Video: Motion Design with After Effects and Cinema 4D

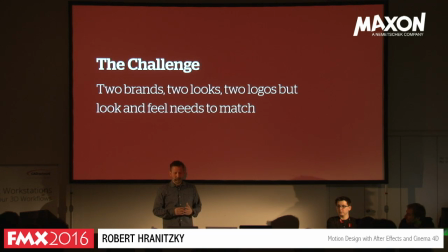456s
And the challenge was that they want to have 2 logo animations for 2 brands, but they kind of belong to the same house, so it had to look different, but same at the same time. So it was kind of difficult. It needed to match somehow, and the challenge is because they're obviously very different.
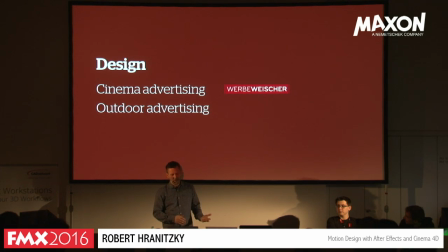476s
So the first one is called Werbeweischer, it's for cinema advertising, and the other one is called Jost von Brandis, and it's for auto advertising. So it's the same font, but it's a different color, different amount of letters, etc. So the good thing was I had complete creative freedom.
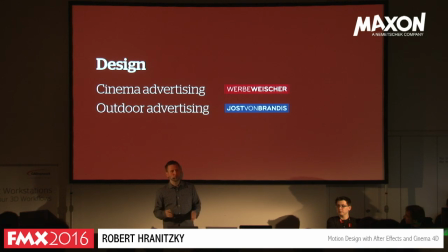490s
They said, yeah, well, we trust you, you do whatever you want, you do what you can do best, and then you should be fine. Am I blocking the view to someone because I see my head? Everyone is fine, also in the back? Yeah? I don't like to hide behind my laptop, so that's why I'm standing.
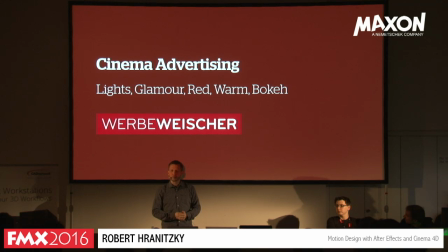507s
So let's focus on the first one, cinema advertising, Werbeweischer. We have a project, I sit down first, obviously, and do a brainstorm. If it's for the client directly, if there's no agency in between that says, all right, here's a finished storyboard, here's a finished script, here are style frames, just animate it.
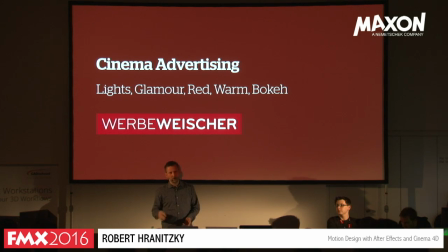526s
This can be also very rewarding just to do that, because sometimes you just want to just work and without spending too much time coming up with different concepts. So sometimes it's a love and hate relationship. But for this project, I was pretty energized and thought, okay, yeah, what can we do?
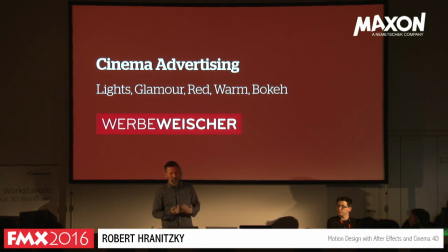543s
So I was brainstorming, okay, what is cinema? Cinema is lights, is glamour, is red. Obviously, the logo is red, so that helped. It's warm. You're sitting in a warm, comfortable environment watching a movie. Obviously, depth of field and the bokeh effect that comes with it is also a big part of cinema or cinematography.
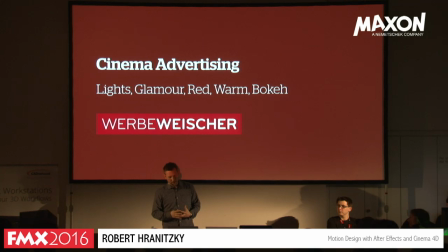561s
So these were the things that I wanted to convey in the logo animation. It should be really short. I think 5 seconds was the goal. And then I came up with this one.
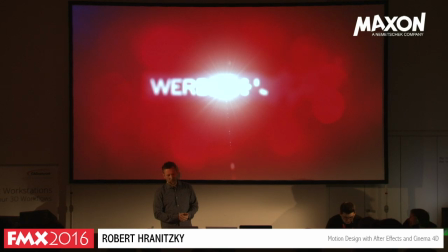574s
So basically, you see a lot of like lens flares. I know it's kind of like the shine of 2013 or 2016 or whatever, where in the past shine was used, and now it's with the lens flares. But if you use it subtly, I think it can really help give you the impression of light.
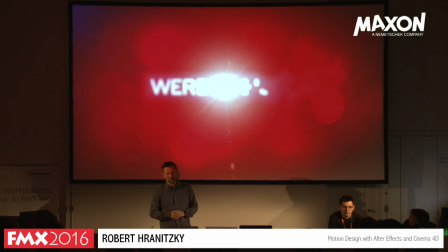591s
So a lot of background animation going on in the background, some bokeh effects that are just swirling around, giving impression of light, and a tint of blue on the corner left. just to direct kind of towards the other brand. So for the other logo animation,
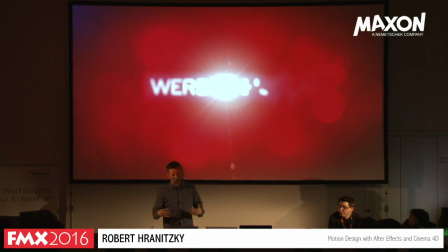607s
it will be a blue background with a little bit of red. So you see a little bit of a connection for both brands, and I'm just going to run that to you really quickly.
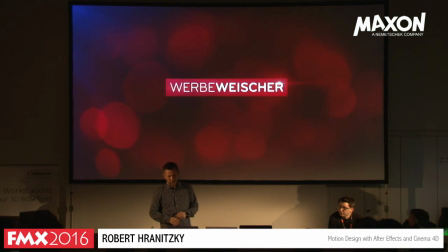615s
So this is the final clip.
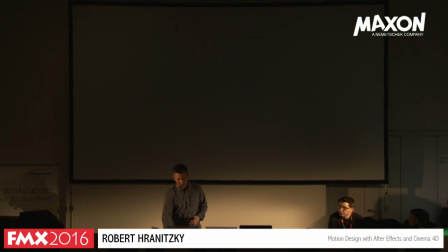619s
Added a little bit of flickering, and this is something that that had to be pulled off.
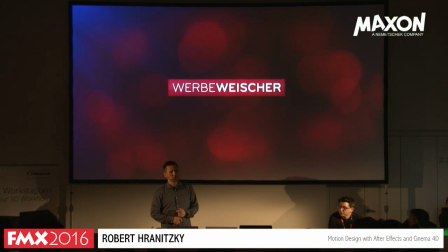626s
I think I had a budget of 3 days or something to come up with this from start to finish.
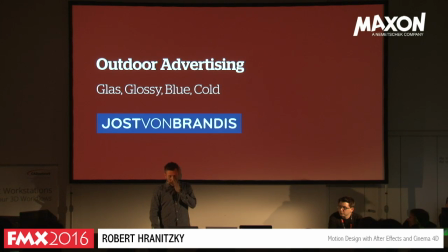631s
But then, of course, there was the other one, which was the auto advertising company, Joost van Brandes. So they do what is auto advertising? They do like posters, like in a bus station, where behind the glass wall, or the what's it called, Litfaßsäule?
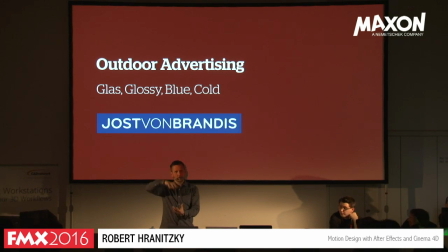647s
What's the English word for that? Never use it in English. You know, like the cylinders that are on the street outside, where things are glued on. I don't know what they're called, but yeah, auto advertising. So what kind of words come in your mind if you hear that?
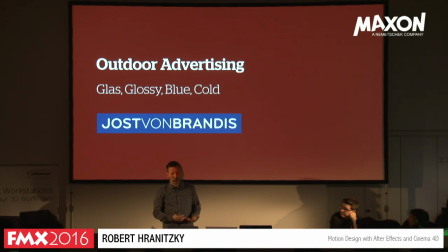662s
Well, glass, obviously, it's behind glass. Glossy, it's cold, mostly outside. So blue, the natural color. So these were the things that I thought. So okay, how can I do an animation that is very similar but yet different to the first one?
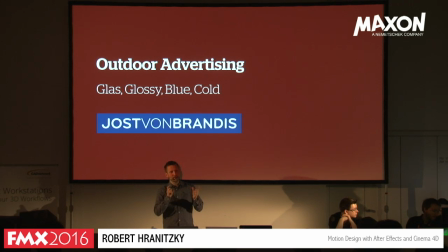677s
So I had the idea of using like glass shapes that make up the logo. So something is spinning, you have reflections, you have this glossy, tactile feel to it. So it looks almost like it's filmed, but it's actually not. So it's CG.